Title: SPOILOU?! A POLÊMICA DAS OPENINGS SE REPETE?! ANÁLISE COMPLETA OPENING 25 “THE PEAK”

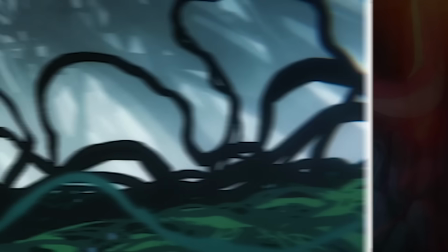485s
Quando vemos esse corredor quadrado, cheio de água e também essa figura das trevas emergindo do que parecem ser plantas.
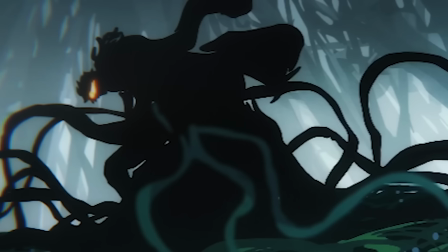492s
Se você só acompanha o anime e não quer spoiler, pula essa parte, se não, tá safe.
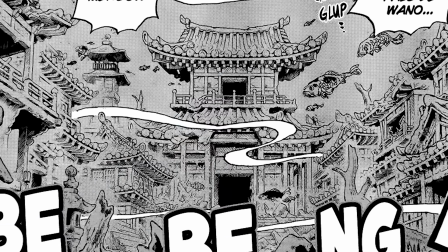496s
Ok, água no corredor provavelmente representa a revelação de Kozuki Sukoyaki e a Robin Law sobre a antiga Uano,
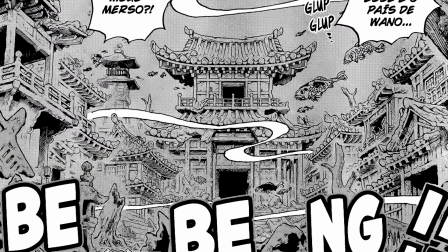503s
uma cidade submersa abaixo da Uano atual. E pior, aparentemente o país dos samurais ainda abriga Pluton,
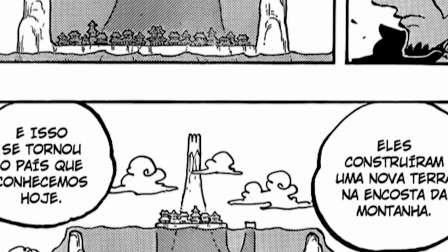510s
a arma ancestral que só pode ter seu poder utilizado caso as fronteiras de Wano sejam abertas,
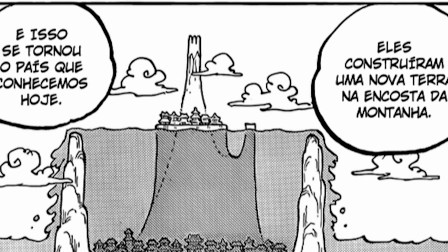516s
ou seja, que as gigantescas paredes naturais que servem como fronteira caiam,
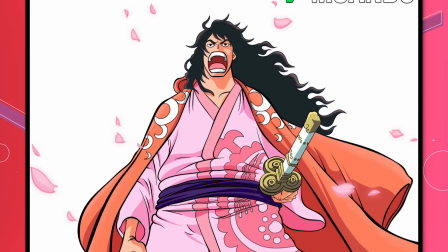521s
justamente o que Momonosuke não quer fazer por agora como o novo Shogun de Wano.
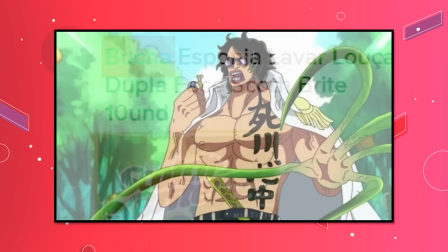526s
O outro spoiler é a chegada de Aramaki, a.k.a. Green Bull in One, pra tentar estragar a festa dos chapéus de palha.
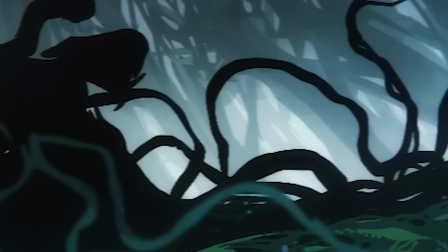534s
Podemos notar que essa figura, rodeada por trevas,
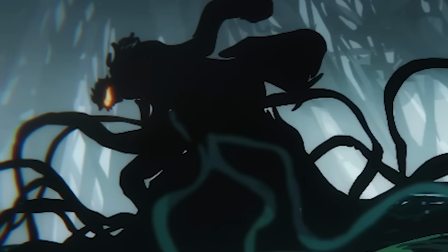536s
controla plantas e cipós, porque ele justamente é o usuário da Morimori no Mi, também conhecida como a fruta da natureza.
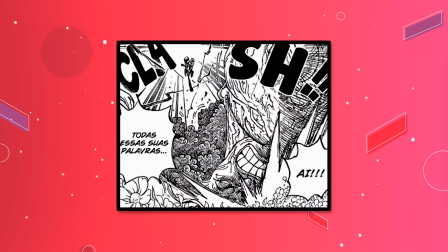544s
Não preciso contar muito mais sobre a participação cansada dele no final do arco. Muito hype e pouca bala.
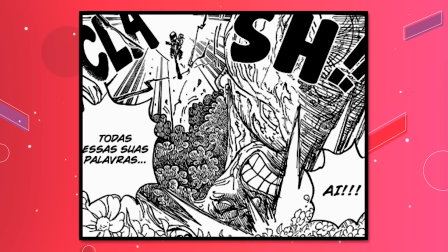549s
Tomou calor até do Monosuke, fora o Tadef na cabeça do Yamato,
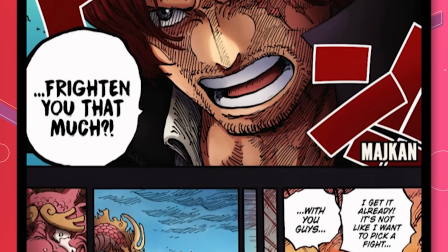553s
Mas o que corolou mesmo isso foi o haki Wi-Fi do Shanks que amedrontou o tadinho
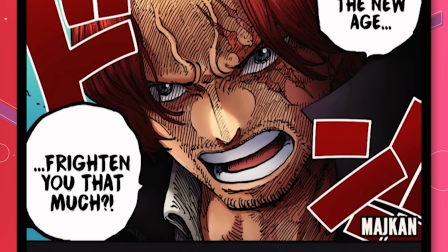559s
do Almirante Que fez questão de fugir e promover o filme Red da melhor maneira possível Tá,
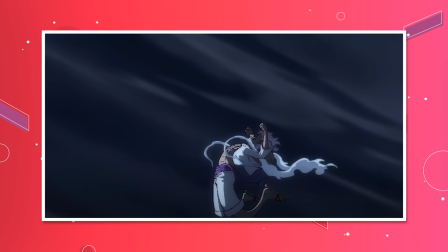564s
ok Acabou o cinismo e a ironia, voltamos pra análise dessa opening linda Eu amo o Luffy se jogando em frente à lua igualzinho
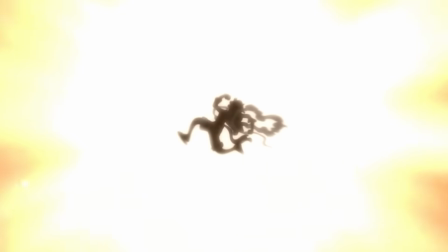573s
ao episódio 1071 e ao capítulo 1044 E quando ele passa em frente o astro explode se transformando no sol É sensacional,
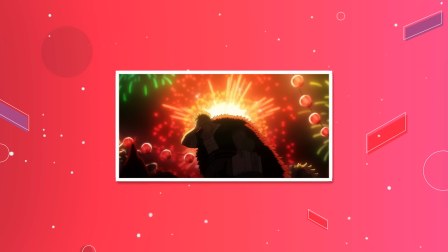581s
assim como a cena seguinte, que mostra esse Kid super badass colocando a mão no rosto, enquanto explodem os Hanabi, os fogos de artifício no fundo.
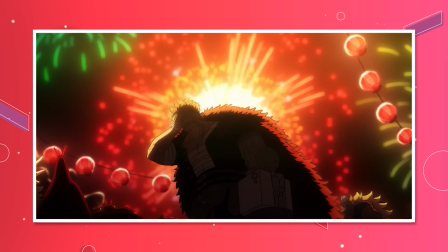589s
É incrível, porque geralmente os efeitos de fogo são feitos digitalmente,
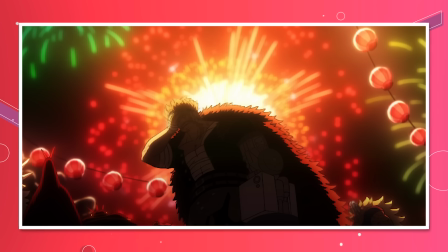593s
mas dessa vez temos a animação toda em dois dedos, num tom super diferenciado pro Supernova.
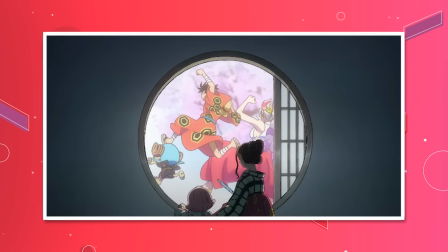599s
E aí, um show de imagens. O Toko vendo Luffy e a Mato Chopper brincando pela janela,
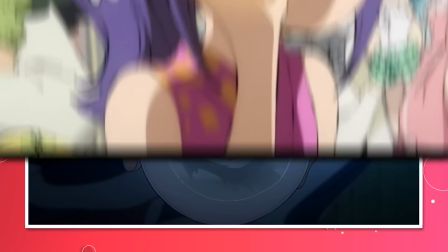604s
Kinemon contando história pros amigos enquanto bebe um copo de sake, Otama toda feliz com a Nami puxando um kibidango da bochecha.
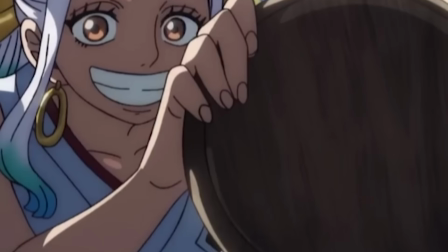611s
A ponte protegida por Onimaru. Yamato segurando um prato em frente a Ryori, Raizou, Luffy e Usopp.
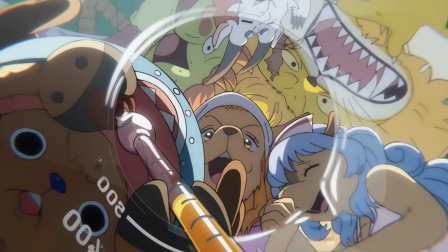617s
Os minks todos espremidos enquanto o Chopper usa um becker pra terminar uma fórmula médica. Frank dançando.
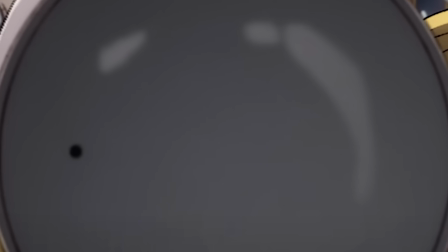623s
Brooks se divertindo colocando maquiagem com a Ryori e a Otoko. Sanji puxando a tampa de uma refeição animado pra mostrar pra Kiko e no Arashi Carrot.
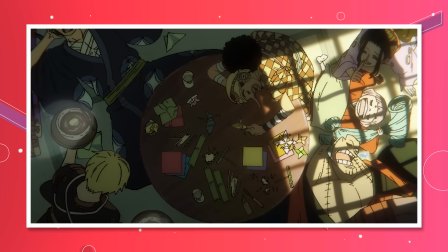631s
Todo mundo tirando um cochilo depois de fazer um artesanato. Zorão ajudando a galera a pegar água de um poço.
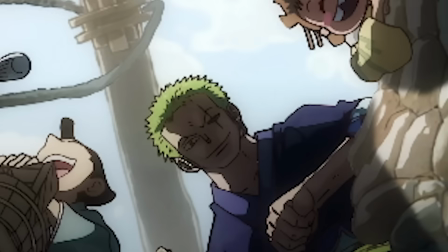636s
De um poço.
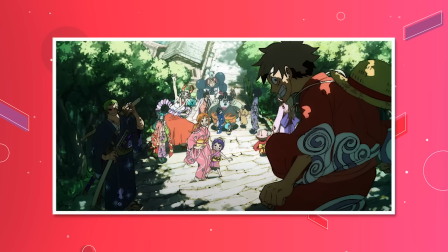636s
O Zoro no Poço, não, o Zoro no Poço, não Luffy chegando pra se encontrar com todo mundo Shanks e Ben Beckman lendo um jornal durante a
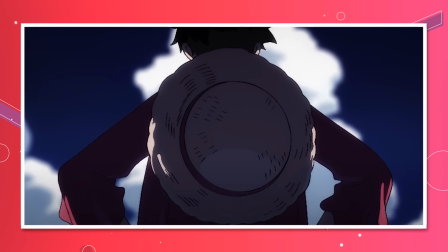645s
tarde O Sunny com a passagem do tempo Um shot do chapéu de palha por trás Até que a bandeira pirata puxa o olhar de Momonosuke adulto Que
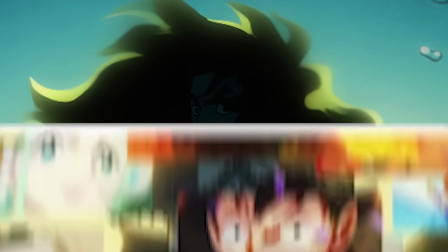654s
observa o ano por trás de olhos emaranhados Revelando uma colagem linda Com várias cenas
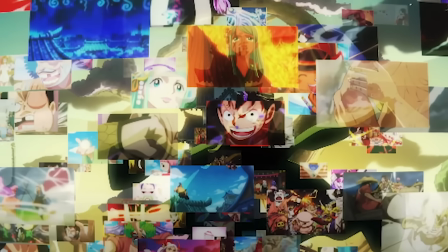659s
da saga Se juntando e formando One Piece Um pedaço, né?
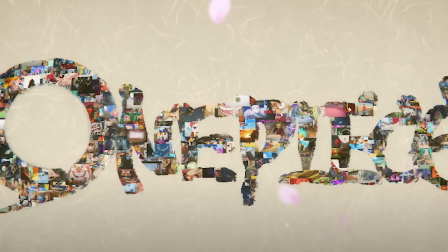664s
Ok, o que comentar dessas sequências maravilhosas?
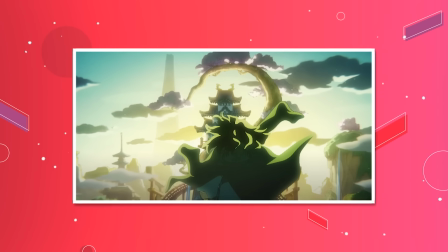668s
Você deve ter notado que a Megumi Titanium usou uma técnica muito dinâmica e genial para amarrar a construção dessa opening.
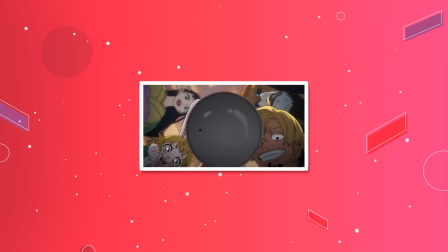675s
Todas essas sequências tem algo em comum, um círculo no meio, ou seja, uma janela, um copo de saque, um prato de comida.
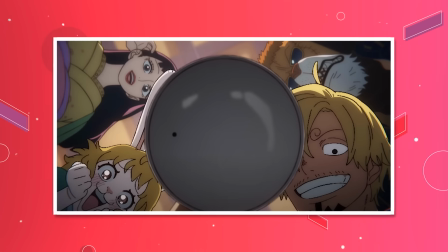682s
Sempre temos um círculo como elemento central da animação,
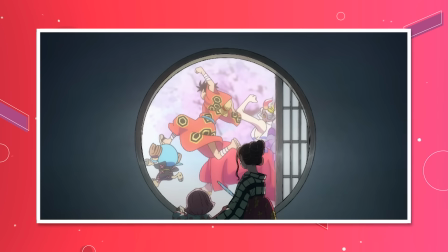686s
o que faz com que a edição rápida flua de maneira mais suave para os olhos do espectador, com a ação sempre no centro da tela.
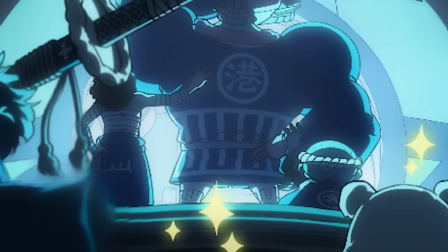692s
O que te faz parecer estar vendo um movimento contínuo conectado por um elemento que conversa com a própria introdução e temática dessa opening,
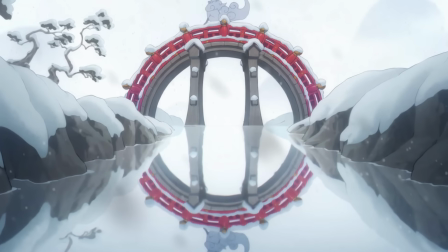700s
baseada nessas figuras circulares que funcionam como a janela pra nossa experiência com One Piece.
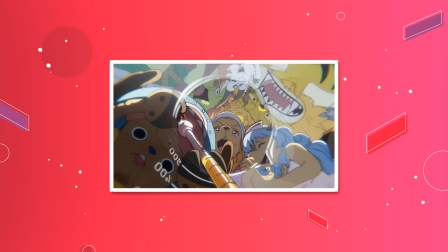706s
Mas, mais até do que isso, sendo também a nossa conexão mundana com esses momentos carinhosos entre os personagens que lutaram contra Kaido e
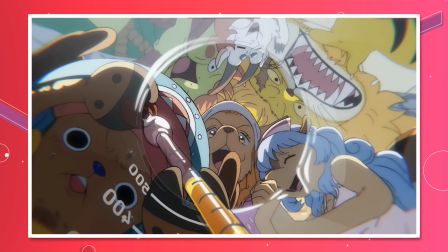714s
Orochi e dividem essa amizade tão linda e singela em meio a tanto caos e sofrimento no arco.
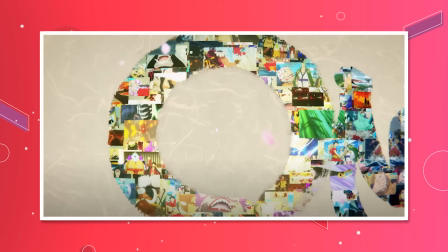720s
No finalzinho, a colagem forma o círculo inicial, que se mostra agora ser o O de One Piece.
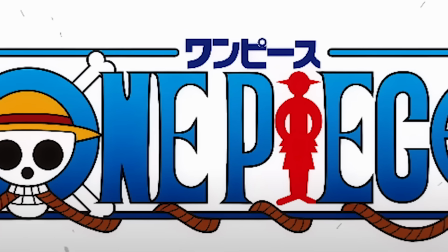726s
Retraindo e explodindo na logo tradicional do anime, jogando tinta pra tudo quanto é lado.
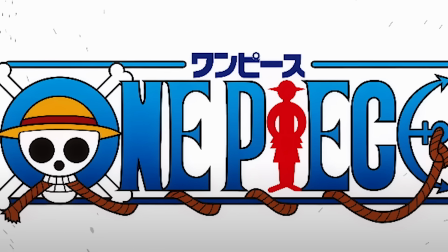731s
Uau.